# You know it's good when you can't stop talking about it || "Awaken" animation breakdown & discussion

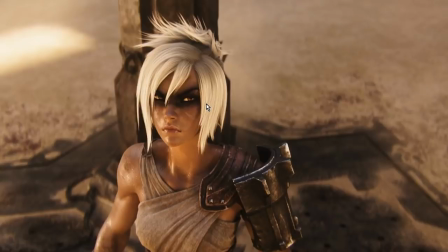23:38 This is why Batman, you would see in the animated series that even when everything else is dark, Batman's eyes grow bright and white, because,
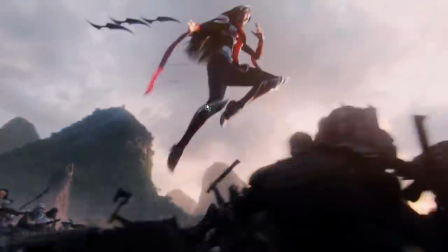23:47 well, he's dangerous badass and his eyes are always there.
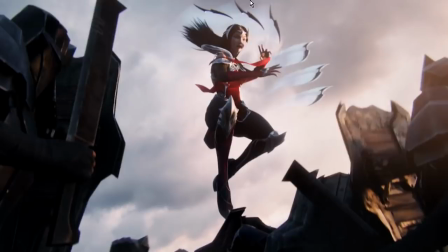23:52 And so we cut back to most of my criticism, I'll be honest, for this particular short I have for the Irelia scenes.
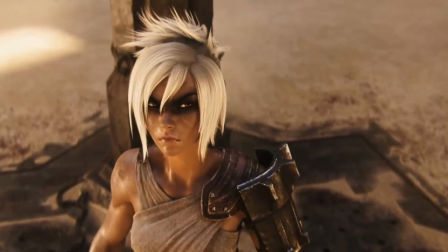23:59 For a couple of reasons. First of all, because of the whole uncanny valley thing, you can see here, Riven's eyes seem substantially smaller than Irelia's.
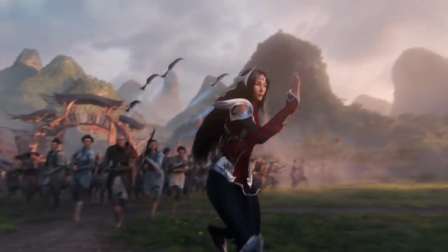24:07 And second of all, because there's just something about how she's animated here.
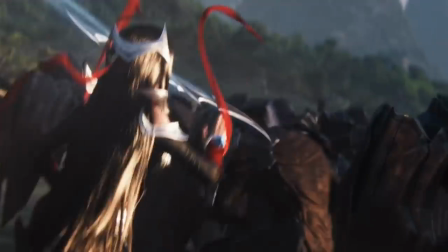24:15 Like, look at that. There's something about the way she's animated that's just really stiff to me.
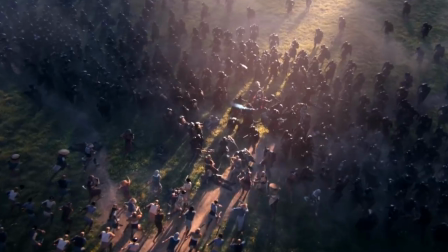24:23 That's not really...
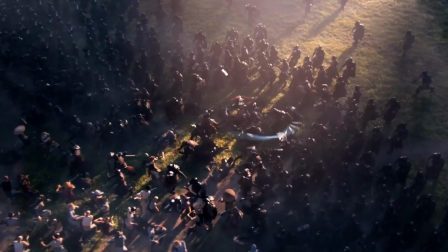24:25 Like, I would look for a lot more elasticity, a lot more fluidity of her motion than what we really get to see here.
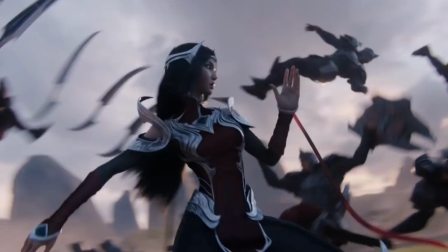24:33 And though, like, she's doing the spinning thing, but you look at her posture here as she breaks through, right?
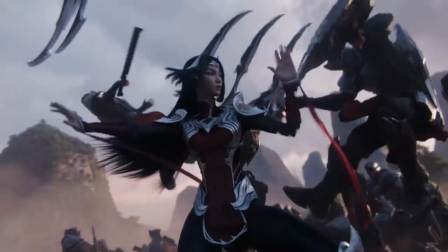24:39 She's sort of like barely hunched over and then she arcs her back, back into this very stiff, upright standing pose.
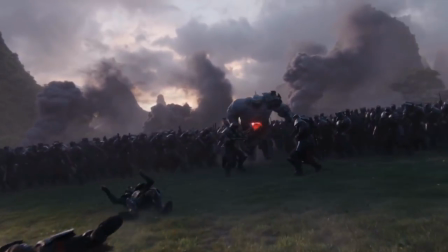24:48 And it's like, I really wanted to see, like, some proper... Like, especially given how she's animated in-game. In-game, she's fluid as hell. Like, she's just, she's flowing like water through everything.
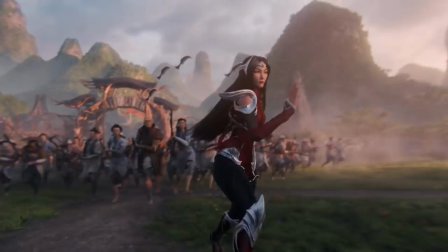25:01 But here, take a look at the way she's running. Uh, what am I doing? Oh, clicked the wrong hotkey there. Take a look at the way she's running.
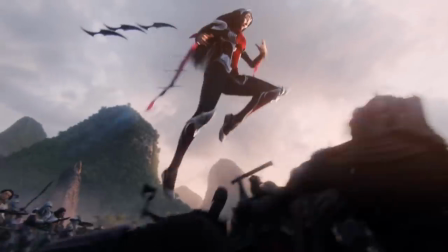25:12 Like, this is a very stiff, like, she's vaulting over soldiers by stepping on one of their shields, right?
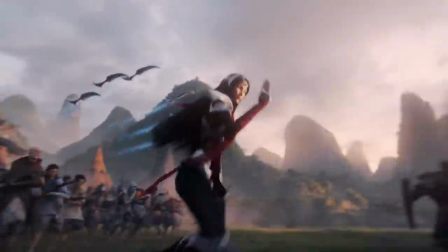25:21 And yet, the way she's running is this very sort of stiff, controlled upright.
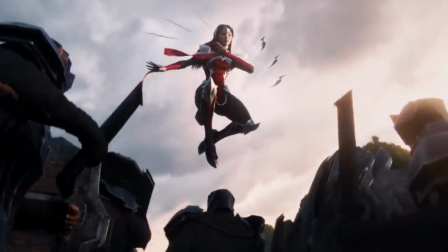25:27 And if that was sort of supposed to be a symbol of her control as a character, that she's sort of tough and unyielding, sure.
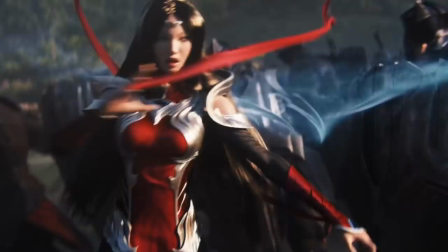25:33 But the animation style that is displayed with her in-game, and indeed the animation style that's implied by her lore,
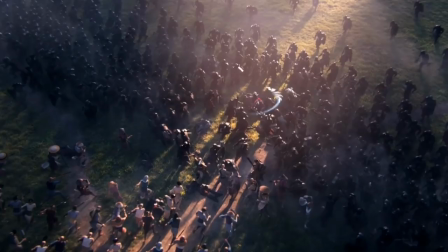25:39 is that she's extremely fluid, that she's a dancer, that she's someone who is constantly flexible, constantly in motion.
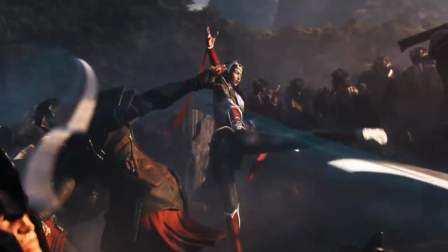25:48 And I don't know, there's something about Riven. Did I call her Riven? Irelia.
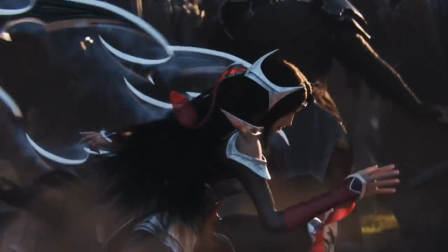25:53 Something about Irelia's animation in this particular short just disappointed me a little bit. She seems just a little bit too stiff, a little bit too plastic, a little bit too...
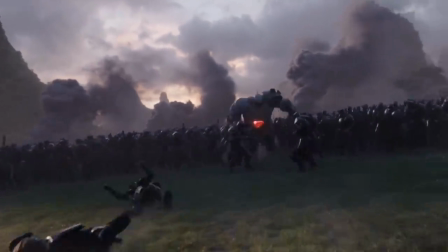26:06 uncompelling as a thing in motion. Especially when you compare her to what Riven is about to do to these gladiators.
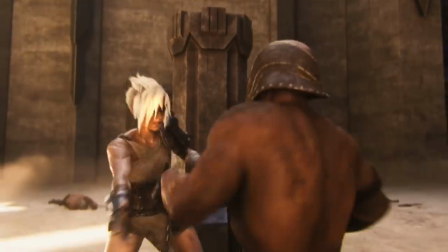26:15 Like... Because Riven is not about at all plasticity or being smooth or being in motion.
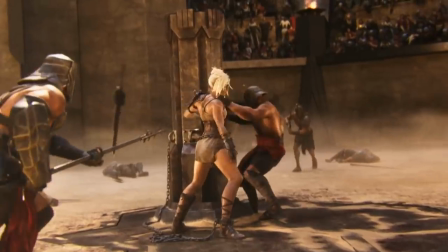26:20 Riven is all, like, brutal efficiency. Riven is all about, like, it's not even...
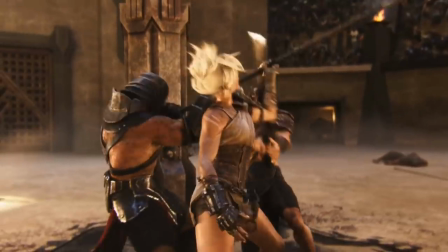26:26 We're not going to flow around their attack. We're just going to grab your thing and break it over your head.
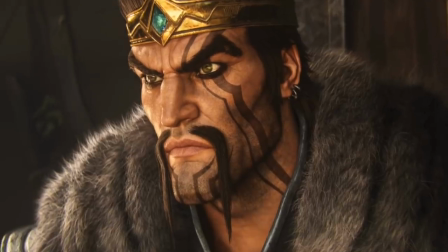26:31 Like, there's no subtlety. There's no kung fu. There's no martial arts here.
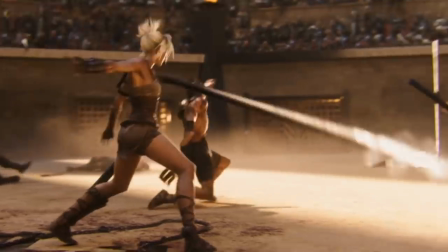26:35 It's just a lady beating the crap out of a bunch of guys. because she's extremely good at beating the crap out of people.
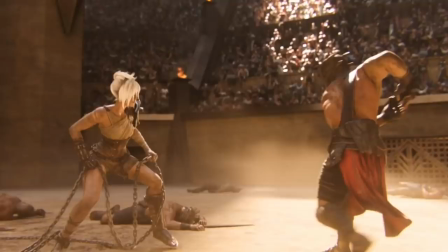26:41 That I think just works so well. My only criticism of the Riven fight is that I wish they didn't do this.
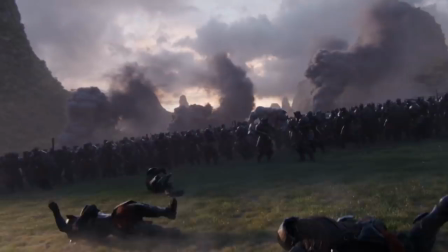26:47 I wish they would cut less. And I especially wish they wouldn't cut back to Draven again. We have already seen Draven's reaction to Riven.
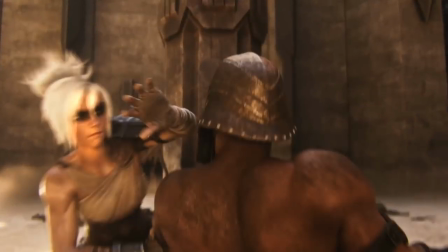26:54 We already understand that he's interested in her, which means she's probably a badass.
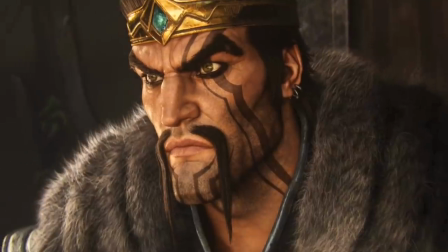27:00 This right here, remember what I talked about with setups and payoffs and reminders? This right here is the reminder.
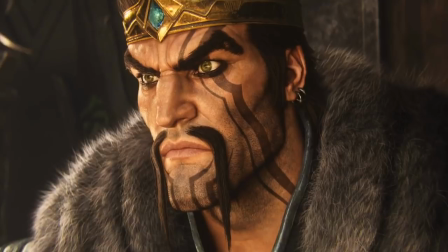27:06 They're setting up that Draven is interested in her in the first shot when he leans forward and she comes out of the ground.
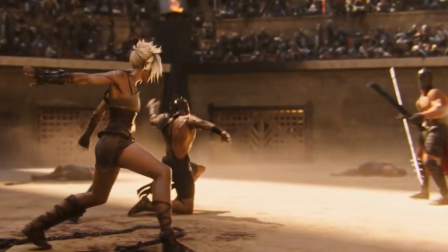27:11 Now they're reminding us that he's interested in her when he leans forward again midway through her fight, which interrupts the flow of the fight and kind of annoys me on a personal level. That's just me because I really like long takes of fight scenes that are well choreographed and just kind of... And then that reminder eventually leads into a payoff when we see Draven...
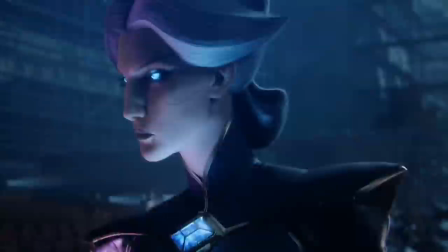27:31 Let's see... Here. throw the weapon down and then he jumps down and then they have the fight.
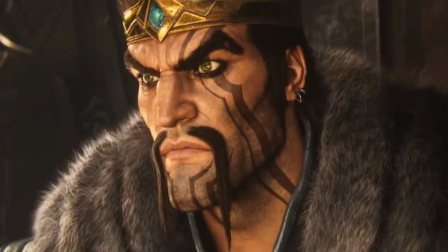27:36 Like, that's the payoff of Draven's showing interest and showing interest and showing interest is that he throws her
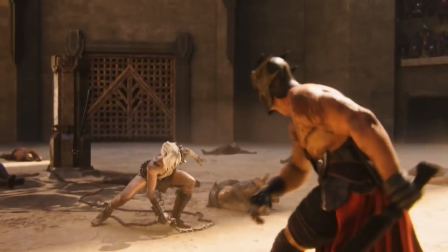27:41 weapon to her because he wants to fight her at maximum power like he's a Super Saiyan or something.
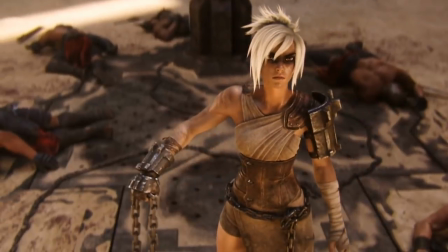27:47 Also, good visual symbology is that Riven takes her own chain,
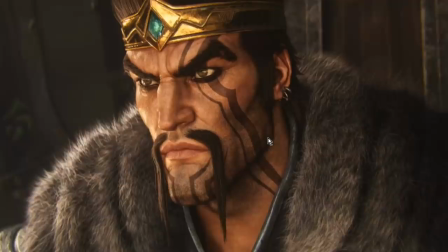27:52 like the chain that binds her to the fight, the thing that's supposed to trap her and take away her power, and she uses it to strangle a guy.
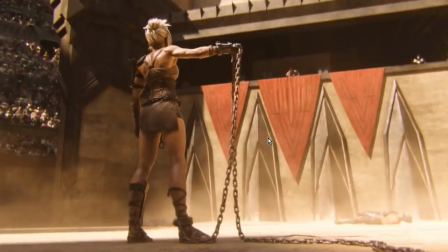28:01 She uses the thing that they have captured her with as a means to beat up the people who captured her.
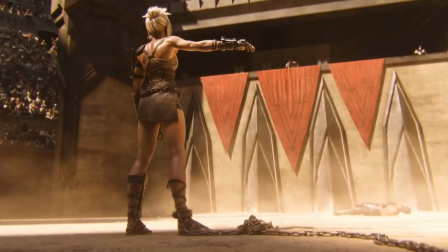28:08 And then she does a mic drop in front of Draven, which is just such a good thing. And by the way, look at the muscle rendering on this lady.
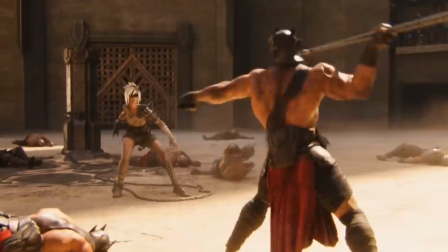28:15 I mean, come on. This is something that I've seen a lot of 3D animation projects struggle with,
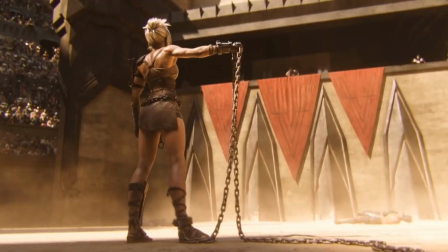28:21 is how to render a physiology and an anatomy that is feminine, but which is also clearly physically powerful and a lot of the times 3d animation tends to default towards making them look feminine and just have them do stuff
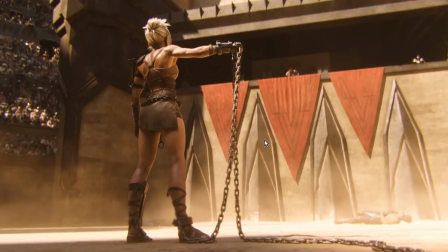28:39 that clearly requires a lot of physical strength and just go just assume that she's really strong underneath without doing the work of like putting in the time rendering the muscles rendering the sweat rendering sort of the the signifiers of power because they are seen as more masculine as though like and and people
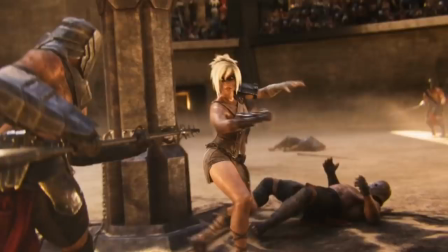28:56 tend to be afraid that, oh, if we give them too much muscle mass and stuff like that, then they're not going to be appealing.
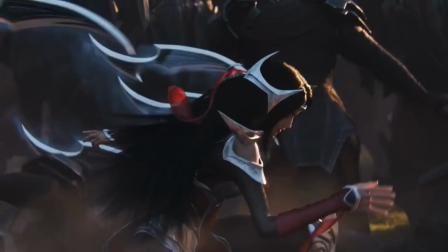29:01 And that's one of the issues I kind of have with Irelia a little bit,
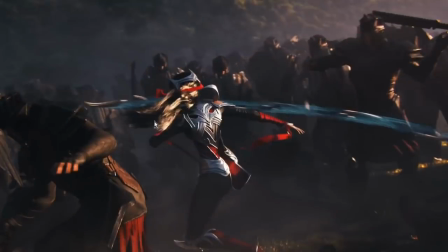29:04 is that the lady is supposed to be this tremendously powerful martial arts dancer, but if you look at her arms,
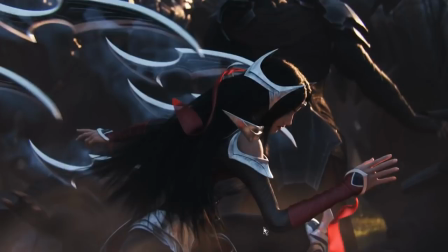29:10 like, they're thin as sticks. Like, this looks like she could barely lift a carton of milk, honestly. Where I've seen professional, like, I've studied a lot of anatomy, I've got anatomy reference books and stuff like that, and I've seen professional dancers and professional like um athlete like people who are
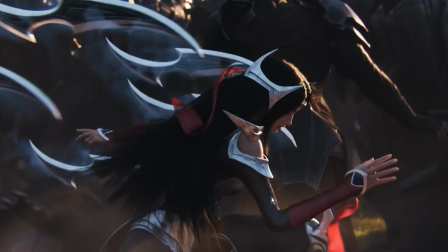29:27 gymnasts who are not really doing like weight lifting and stuff like that but who are still doing a lot of agility stuff and like archers and stuff they tend to have more muscle than that in order to do the physically strenuous things that they do
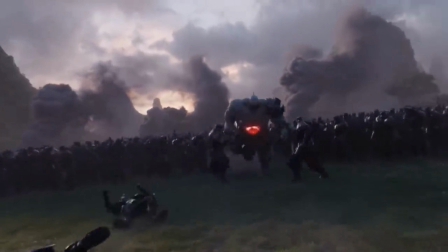29:40 and that's another thing that kind of annoys me a little bit about about Irelia's presentation here is that she very much defaults to femininity without really
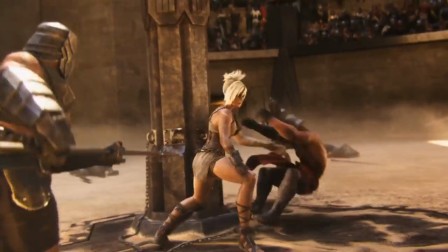29:49 imparting that martial power and where I think Riven strikes a much better balance where she's still a gorgeous-looking hot lady,
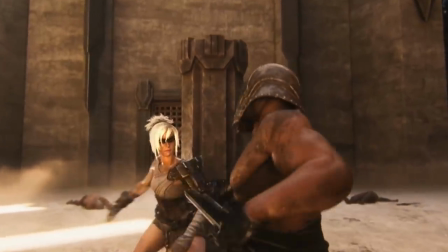29:56 which is a thing that's perfectly fine to have as part of a character design, but her character design, her physiology,
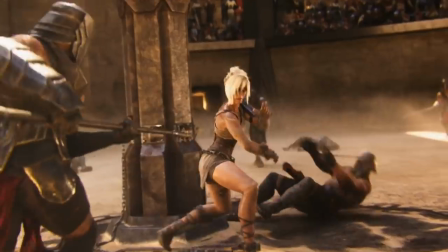30:01 her anatomy still implies she's a gorgeous lady who leads a life where she spends a lot of her time beating people up and fighting.
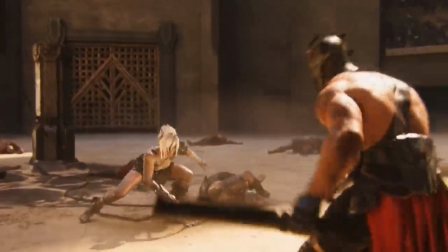30:09 Which is something that's kind of missing from Aurelia. But that's a problem with Aurelia's character design in general.
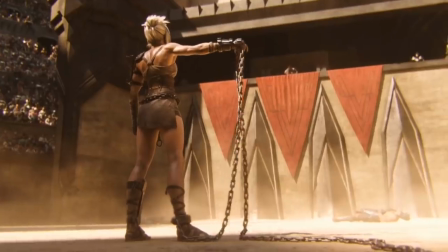30:16 That's not really a problem with the animated short. The animated short is just kind of being faithful to the character design. I really like this shot a lot.
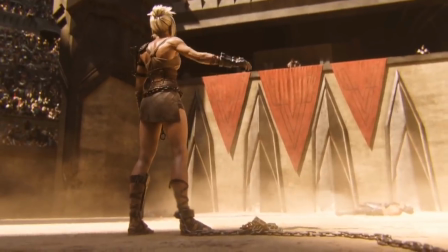30:24 I really do.
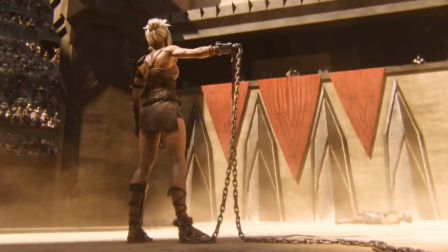30:28 Like, just because it's such a badass move to, like, your chain doesn't matter.
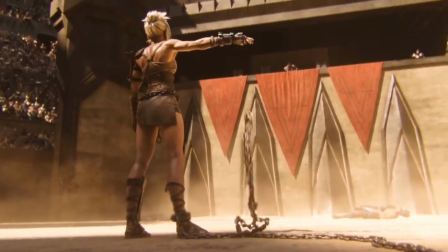30:33 You have not captured me. I am not trapped. I'm not trapped in here with you. You're trapped in here with me.
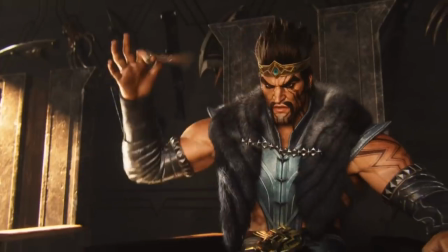30:39 Like, it's a really good badass move.
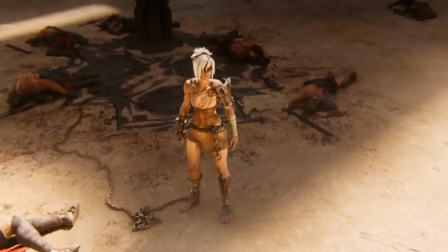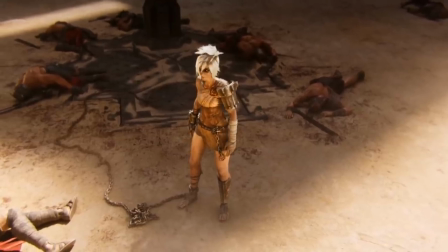30:46 Let's see.
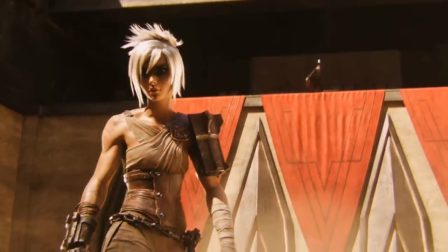30:49 yeah there we go now here's something that's that's well done um but it's really just
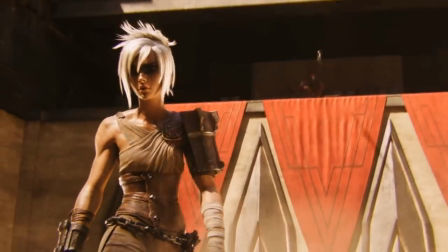30:56 you see how as the sword is flying towards her it's be it's highlighted by just the metal reflecting
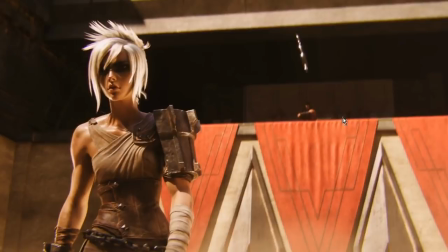31:05 look how that's framed in the shot like you have the dark shadows of draven's little pavilion thing and then you have this bright piece of metal shining up against it if they had framed this differently, if they had framed it like against the bright sky or against something that that was bright and glowing and metallic as well,
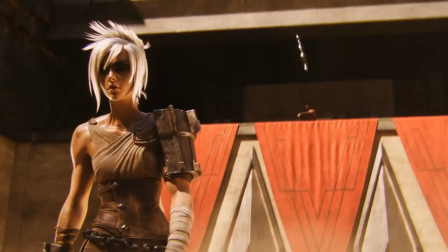31:23 the sword would be really hard to see, but because they framed it against this little letterbox of darkness,
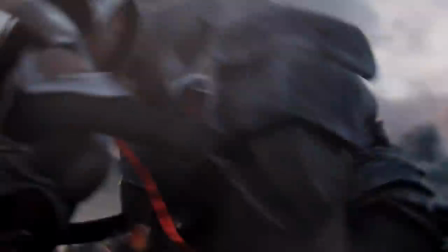31:28 it becomes a lot easier to see what's going on with it. Here's another glory shot, by the way.
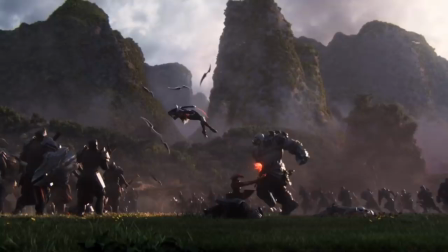31:37 Did I mention glory shots yet? No, I don't. I don't think of it. This is a glory shot. A glory shot is this kind of tableau where you pull the camera out and you see a scene happen in slow motion so that you can really take in all the detail and all the gorgeousness with minimum motion blur to stop things being interesting. And it's supposed, essentially, these are wallpapers.